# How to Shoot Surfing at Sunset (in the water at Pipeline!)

What's up? I'm Connor Trimble. I'm a commercial photographer and videographer. Tonight I'm going to shoot pipeline and teach you guys how to shoot during sunset. Check it out.
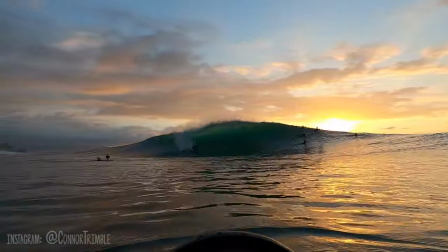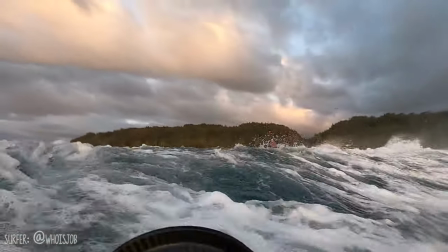So the hardest thing when you're going to shoot sunset is going to be deciding if you want to overexpose or underexpose.
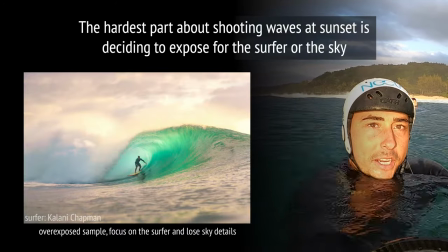If you overexpose then you're going to be shooting to get detail in the guy that's actually in the barrel and I'm going to show you a couple examples right here if you
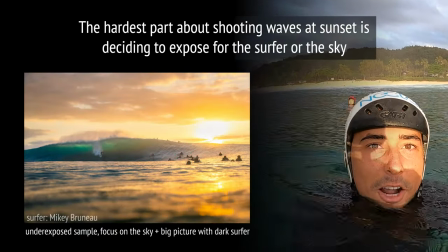underexposed you're going to be shooting for this like kind of epic background you're going to get some colors like that's what
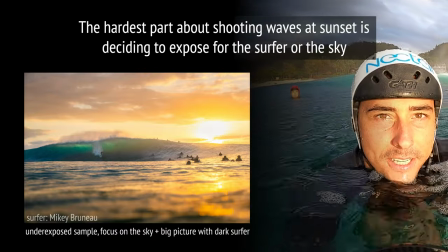I like to do like later in the sunset session and it's going to be like pretty epic you'll get a lot of colors you get a lot more from uh from editing so yeah check out the session
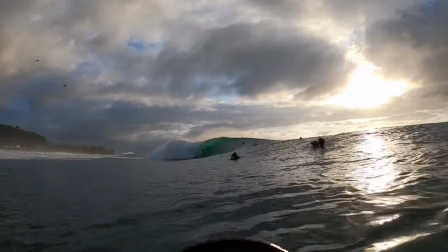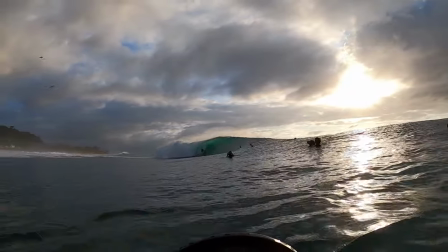I wanted to give you guys a little preview of kind of what it's like in the water out there at Pipeline.
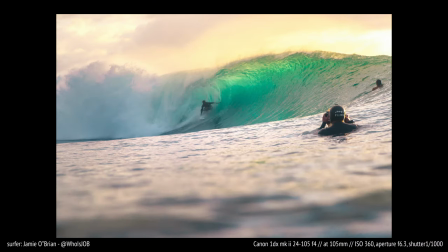But now I want to slow it down a little bit, show you exactly what was going on. Essentially what I did on this wave is I overexposed it a little bit.
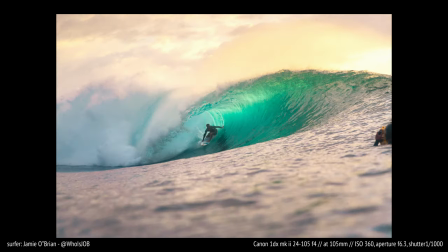You can see Jamie O'Brien there in the wave pretty clearly, the stickers, his face.
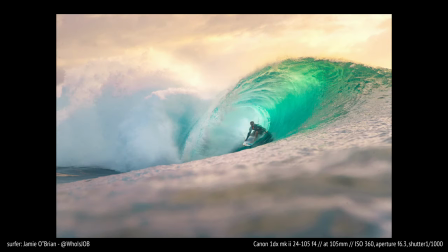He's still a little bit dark, but that's going to happen at sunset. But for the most part, you can definitely tell who that surfer is.
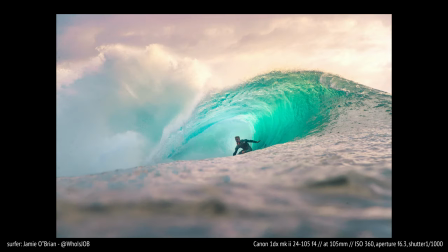And then the sky is also missing a bit of detail and it's a little bit overexposed.
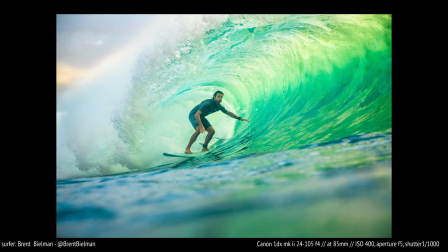Here's another example of overexposing. You can see Brent Bielman here in the barrel is really exposed.
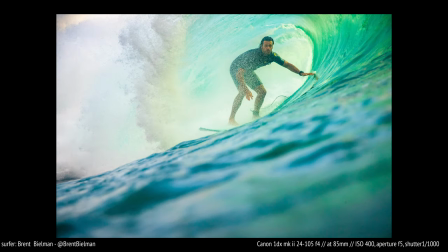You can see a lot of the detail in his face. Fun fact, Brent's actually a world class photographer.
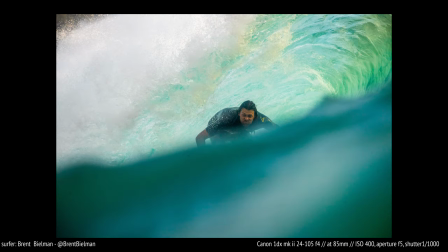Definitely check out his page. His work is absolutely incredible. Here's a few more photo samples from this one session.
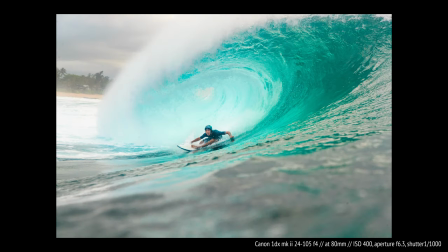I just want to point out that overexposing and then keeping detail in photos is significantly easier because you should be shooting in raw.
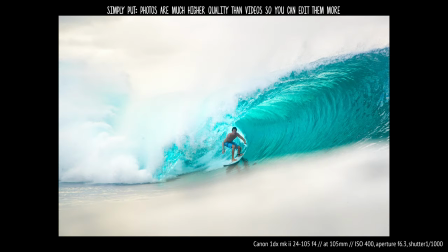So you're going to be able to bring back a lot of detail and editing where in video
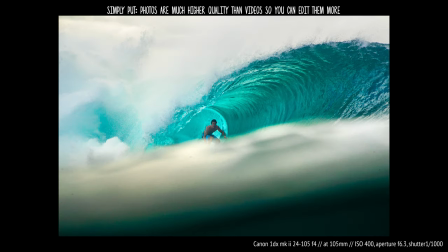you don't have nearly as much flexibility unless you're shooting on a red or something like that.
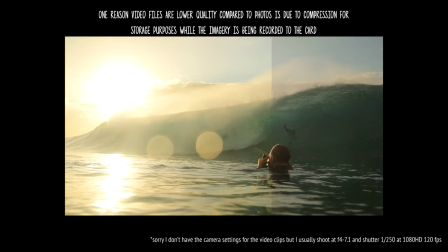So for me on a DSLR, it's significantly more difficult to really color grade and keep that detail.
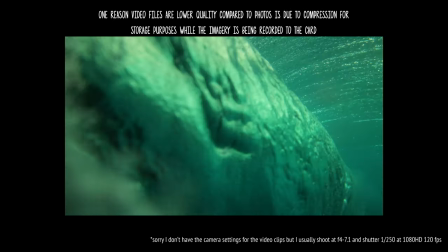So you need to keep in mind how you're shooting much more, in my opinion, while doing video.
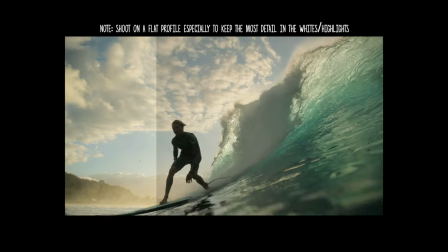The big thing for me is that you really need to be shooting on a flat profile. That's gonna give you a lot more flexibility than dealing with the detail in your whites.
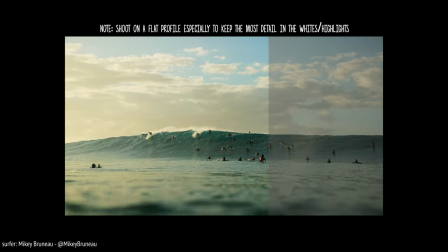Check out the link above and then you're gonna be able to get a lot more information in another video that I'm making on that because I'm gonna go really in-depth there.
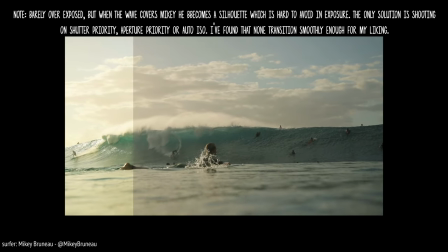For me though, I really like exposing for both the surfer in the wave and kind of under exposing for the sky and getting it all vibey
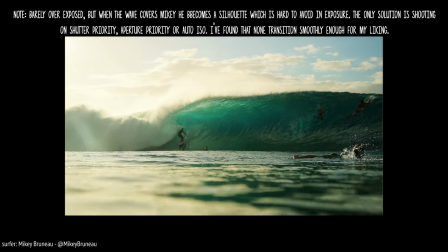and I know that's contradictory because it's a little bit in between but this video here I think shows a really good example of how I overexposed a
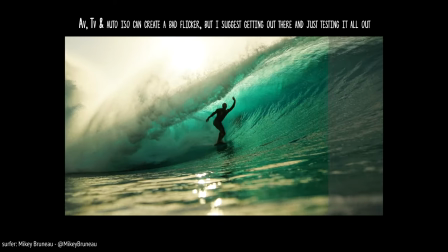bit but it wasn't so far to the extent that I couldn't get this like really nice vibey colored edit out of it.
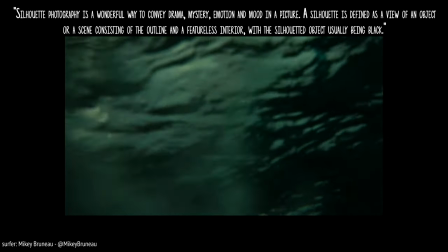What I mean by vibey is really just a silhouette.
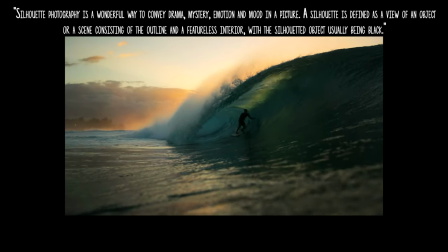It's a really powerful way for filmmakers and photographers to really make their viewer feel like they could be that person.
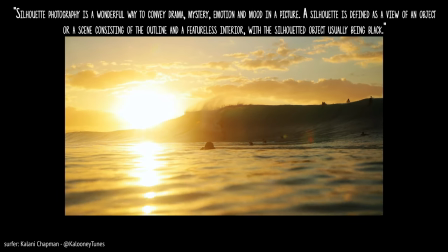They're in the shoes of that person getting barreled out of their mind or doing something really epic and that's a really powerful thing in underexposing at sunset
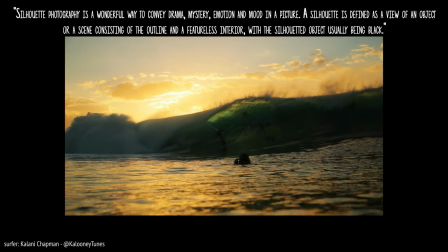that kind of like leads us into why you would underexpose in a lot of your images.
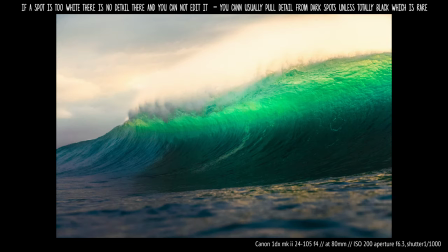You're able to get a lot more out of dark areas than you are in light areas in photos so that's a big plus in shooting dark.
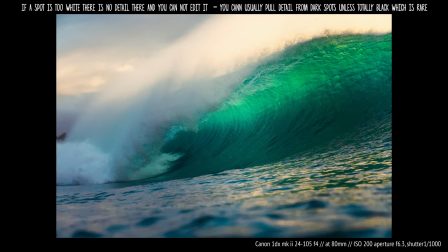You're able to get a lot more detail than in your sky.